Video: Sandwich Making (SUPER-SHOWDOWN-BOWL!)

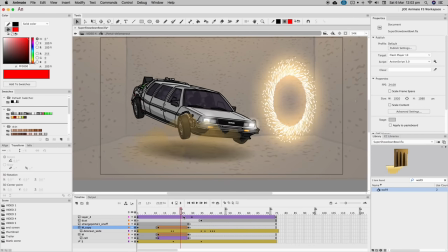Anytime something's going into or out of a portal, they're grouped into the same symbol as the portal, and the mask is animated to grow or shrink at the same rate as the portal.
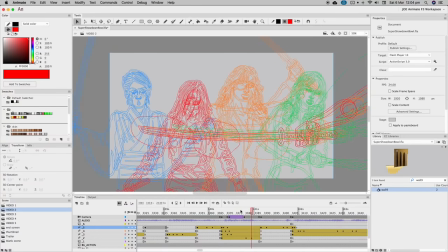Portal, portal, portal. Masks were also used to put Oscar's katana through these three characters.
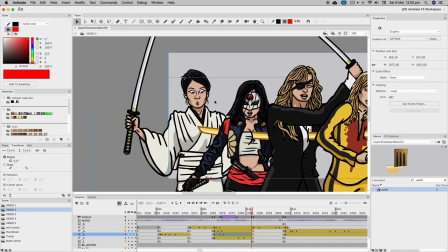It was originally going to be the three Kill Bill characters getting skewered until I remembered Oren has a line at the end, so her spot went to, ironically, Katana.
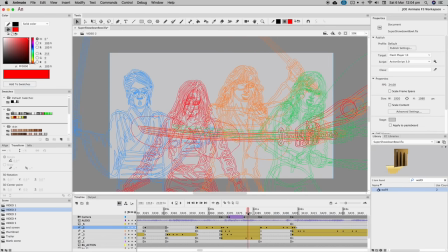But I still put Oren in the shot so she could react to her lucky escape. And thus, a solution to another one of my screw-ups resulted in what I think is a funnier gag.
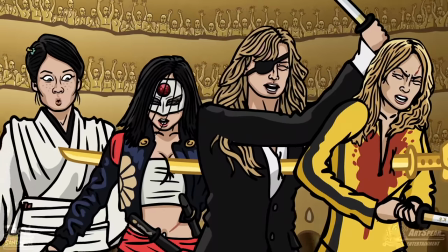Why can't this happen every time instead of just this one time? Smith Goo, as seen in the villain bowl.
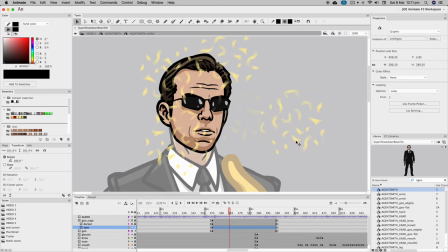Now Smith is the gooey, not the gooer. And now it's Golden Goo, aka Gould.
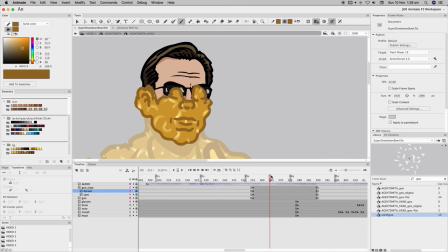Made it a little better this time by adding some impressions in the goo and having an animated edge.
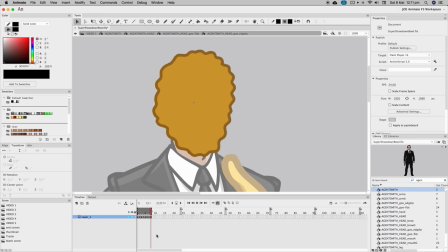So you gotta create the full goo with the animated edge, and then the mask is shape-tweened on and off,
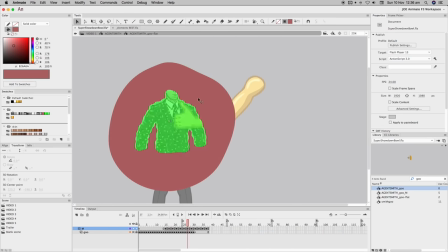but then you gotta limit that mask to just the full goo so you don't have the specular elements go beyond the edge, and you can't mask a mask.
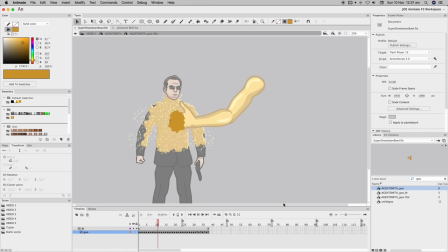You have to manually trim the mask by cutting and pasting and deleting the inverse, and oh heck! Let's just say it's a good thing it's just this one shot.
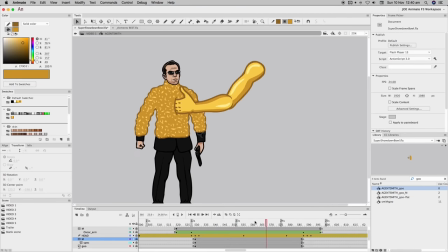Oh wait, it happens in the background as well. But thus we have a character I refer to as Goldsmith.
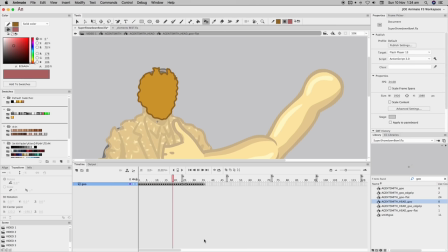More about him when we get to the background action 2 hours from now. Optimus Prime transformation.
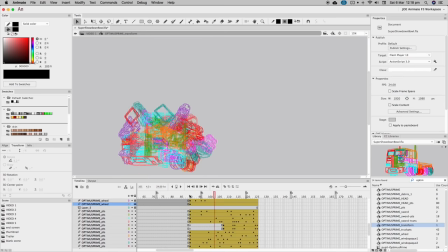This was even harder than watching a Transformers movie.
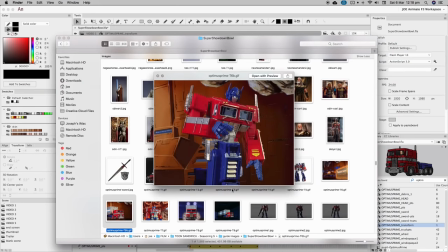I was originally going to try and copy an actual transformation that an Optimus Prime toy is able to make, but in the end I went for a custom DIY finish, which I think worked out to be easier.
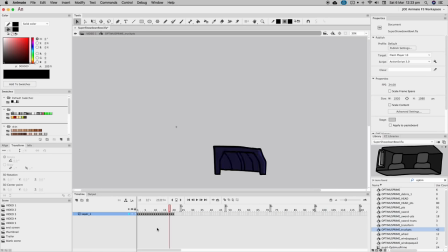Both the truck and Optimus were constructed in as many separate pieces as I could stand to animate,
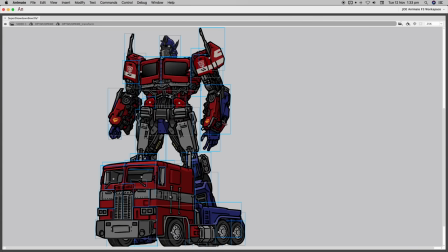and then the start positions of the truck and the end positions of Optimus are placed together with every piece on its own layer.
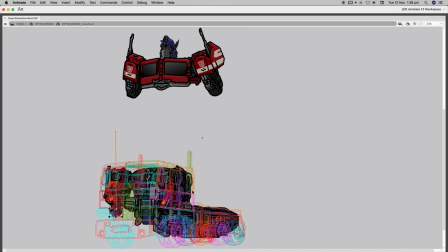At the start of the animation, Optimus's pieces are moved to be hidden behind the truck,
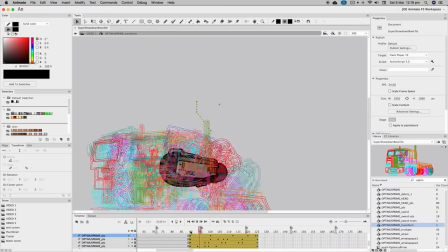then individually animated to arrive at their end positions in interesting circuitous ways, because this is what it looks like if you just go from A to B. Ugh!
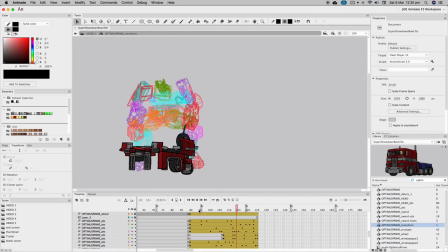It's like the ones the humans make in Age of Extinction. Then the truck pieces, which are on top, have to be moved to look like they're doing something,
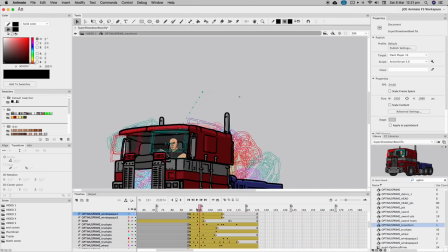but actually they're just moving out of frame or quickly transitioning into the Optimus pieces, in the case of the two windscreens.
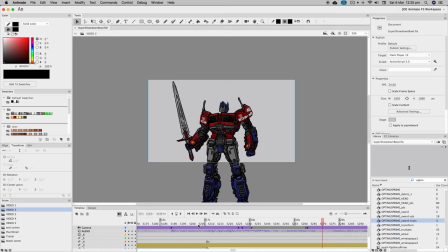I animated the camera move first so I knew when the pieces would be out of shot. I'm pretty sure ILM does the actual transformations in those movies in the same way, just a million times better.
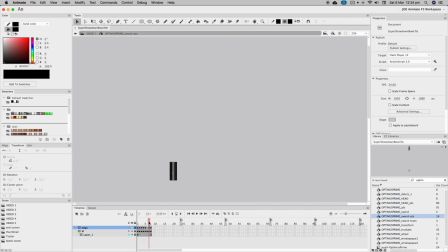The sword was a separate symbol cut up using masks, and then those parts were animated to slide into the end positions and create the full sword. Oscar's Aurum Bot was a lot easier because we just see the end of the transformation, so we can just work backwards to animate all the parts into their end positions.
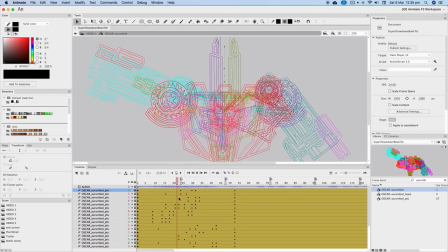Having the various parts shudder as they lock into a new position really helps, as I'm sure ILM will tell you. next time you talk to them.
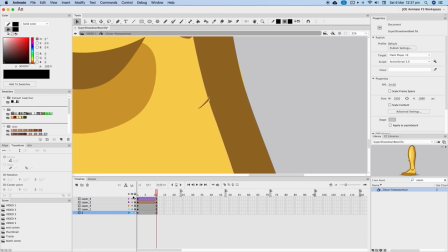Foot zoom out. This was an issue because the outline of Oscar's body had to be thinner in the close-up than in the wide, so shape tweens to the rescue.
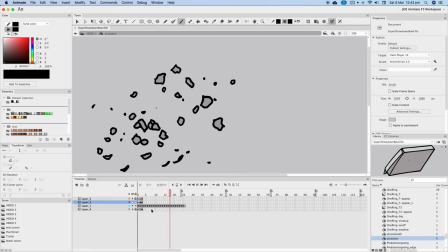Most of the objects are just single-frame deals, but some have animations or changes they need to go through over the course of the video.
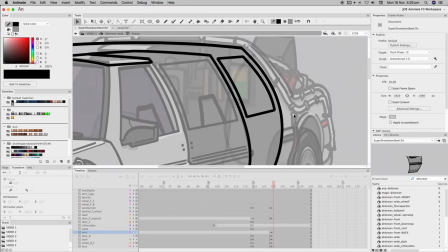Changes! The biggest pain of these was the DeLorean wide angle.
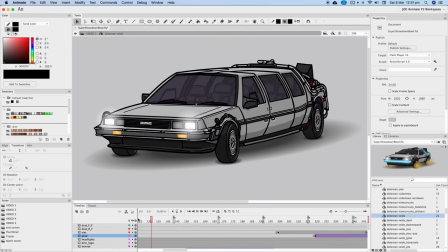It drives in, kicking up dust, the blue bars glow, it expands into minivan mode, it switches into flight mode, it gets electrocuted, the silhouettes inside change.
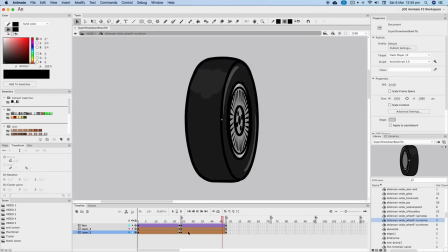It's a real character. The wheels rotating into hover position made use of shape tweens to fake a 3D effect.
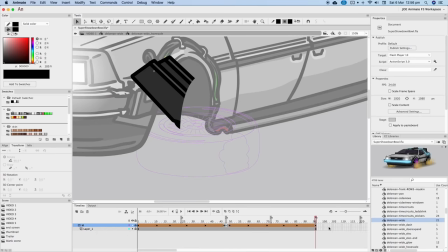Shape tweens have been covered extensively in earlier sandwich makings, but sometimes the tween doesn't go the way you want it to, and you have to use these shape hints to force it to do your evil bidding.
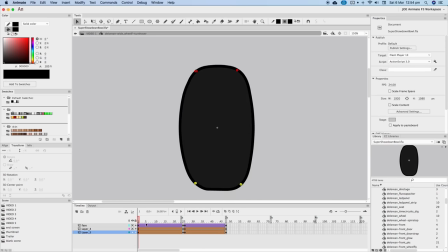Of course, I've only just recently figured out how to get the dang shape hints to work. Tip: set snap to object on.
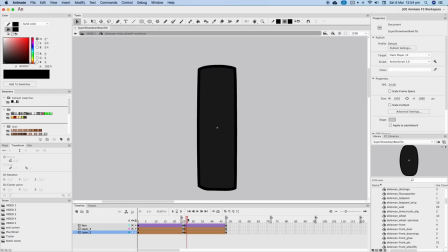And then you just have to use the letters to mark the start and end positions of certain points.
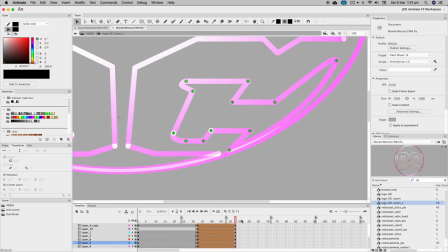Although sometimes it takes an absurd number of shape hints before the tween actually takes the hint and goes, oh, you want me to do the most obvious, most simple transformation?
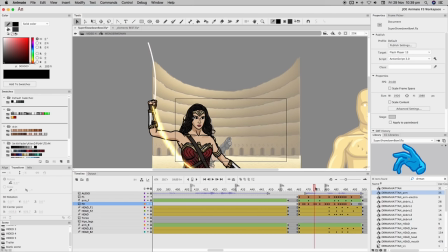Oh, I never would have guessed that without you doing 90% of the work for me. Personifying a shape tween is the first indication of going insane.
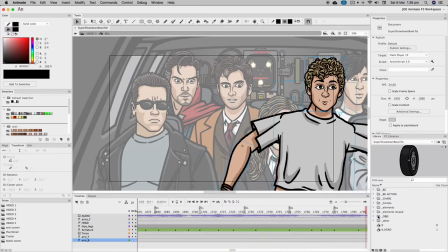In the time travel sequence, each of the 9 characters is on screen pretty much the whole way through, so they have to be animated one by one, reacting to every beat.
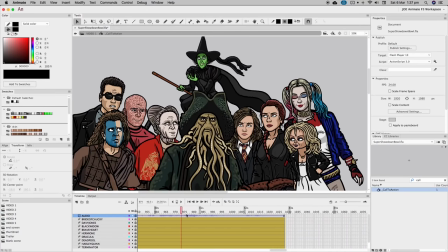It was the same with the call to action. Not only do you need to animate the character talking, you need to animate everyone else reacting to them.
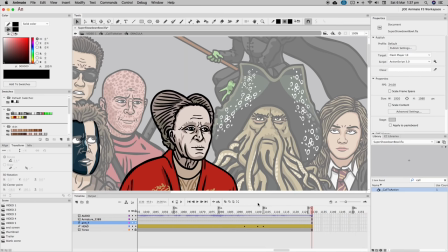This is why I prefer to only have one character on screen at any given time. Check out this little doo-wizzle.
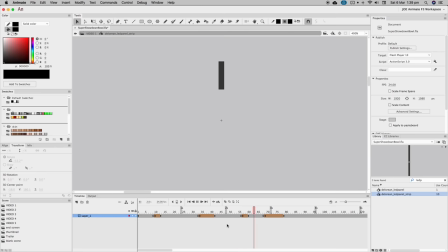Don't know what it does, but this is how it was animated, creating a loop of this 70% opaque black rectangle randomly fluctuating its length,
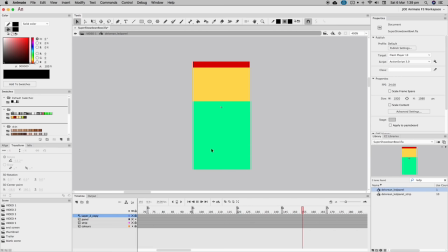copied with staggered start times over this rectangle, divided into the right colors, and then placed under this rectangle with 190 holes punched through it.
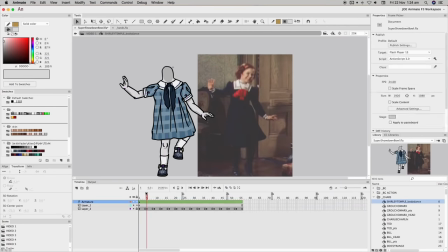In the film, they probably just used LEDs or something. That's cheating. Tried to use a GIF of the real Shirley Temple as a guide to animate the headless cartoon one and failed spectacularly.
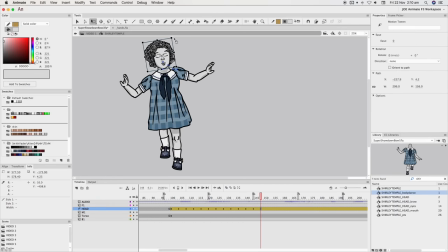The head was kept separate so I could make a repeating loop of the body dancing, but then the head had to be animated to stay on the neck and it didn't like that.
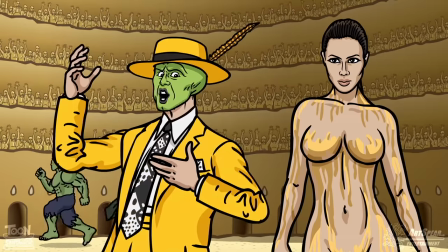Mask prospector transformation.